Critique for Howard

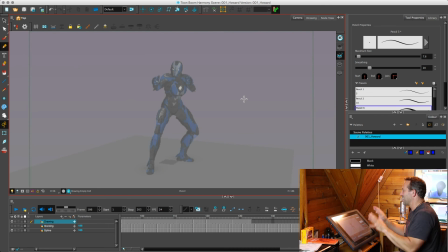3234s
So catching it here kind of negates that and covers it up. Then she can get back to her swagger. Let me just bring back in your, let's see the, let's
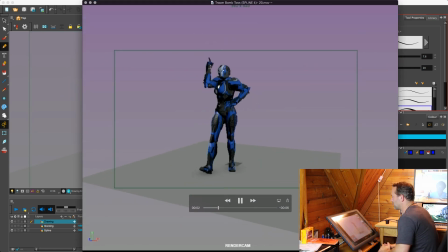3249s
have a look at this one. Yeah, there's some definite improvements there.
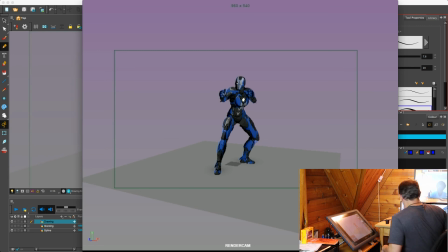3254s
So you're still breaking the knees, still off balance, and then at the end, yeah, you kept that that bad direction where she went to grab,
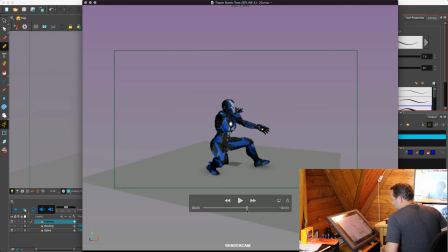3264s
and she was moving too far backwards instead of sideways. And then where are the hands going? They're scooping down, they're rising up. There's no clear grab, even in your secondary. What's she actually grabbing there?
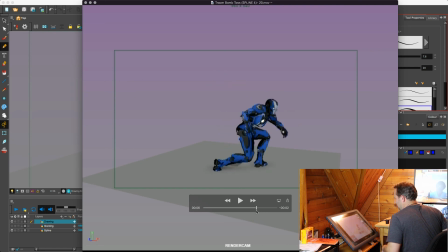3281s
And then what happens with her hand when she comes back? This is where I said you didn't have it in your blocking, but you've kind of thrown a whole lot of extra movements with that screen left hand where she's grabbing a gun from behind her back. What happened to the one she just caught?
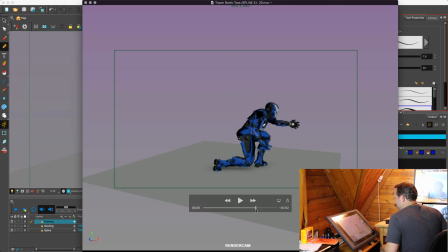3301s
It would make more sense if that's the hand that she sweeps back with a gun, so you don't have to do all that back and forth stuff.
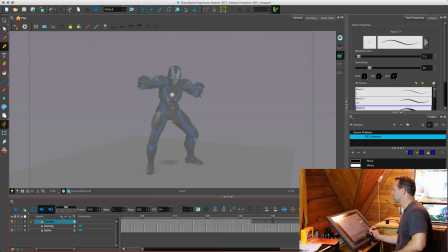3311s
You can just sweep across. Oh, actually, there's a bomb that she's. All right. Okay. Well, then, what you could do is, if she's holding the bomb here, did she put it away and grab a gun? That's what you're saying? Okay.
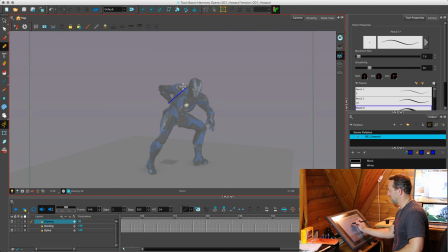3331s
Well, you don't want to lead the action with it, because that will make the pen not want to draw. That's what it'll do. It'll draw way too much attention to all this fiddling. Really, the important part is this, right? Getting into that final pose with the guns.
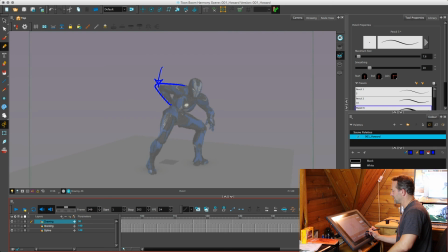3352s
And you've got no clear rest side and busy side anymore, right? You've made both sides busy. So if this side is inherently busy because of the leg being out here, this one's still going to be bent until she gets up.
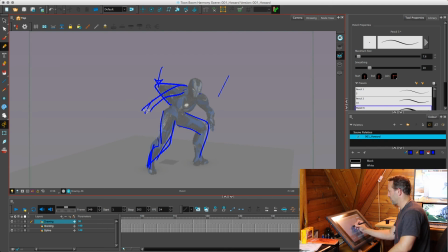3371s
Why not sweep this arm forward, holding the bomb or whatever, or nothing. I guess she'll get her gun in a second, but make this side the busy side where she reaches back with this hand.
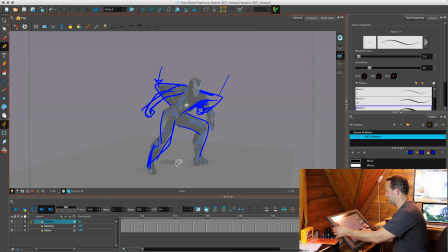3389s
Clearly, not so much from what I've just drawn, but you can really open up that hand and make it clear that she's reaching behind her back with this hand, so that you'll see the grab while this side stays nice and smooth.
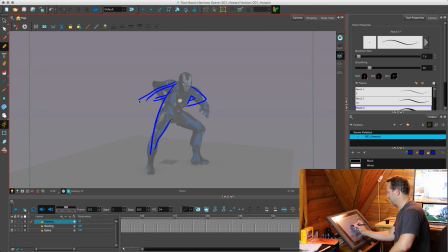3410s
Right, she might already have magically gotten the gun in this hand and she's holding it out, while this hand reaches back to put the bomb away and pull out another gun, so that you get this hand is continuing to flow up.
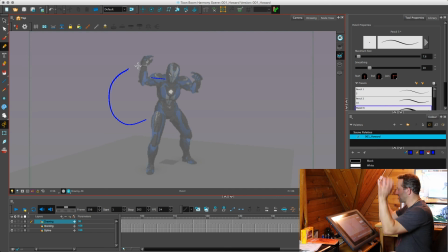3426s
She won't. If she does in the reference, she kind of folds them out from her arms. If you still wanted to do that, you could do that. You just get the arm to flow across and up, and then slowly, while the other hand does the reaching behind them. When it pulls out, it's going to pull it without a bomb, right?
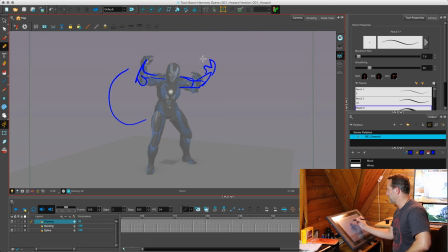3446s
So it's going to be both hands getting up and ready for guns to suddenly appear, right? And then you want that to happen up above. You want those guns to appear, like in the reference, it's not very clear where it's happening, but here you can make it,
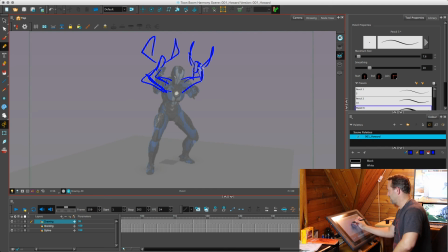3466s
incredibly obvious that, here are my gun hands, and then she comes down into this, but keep those hands clear in the end, so that you can fully see, big ass guns.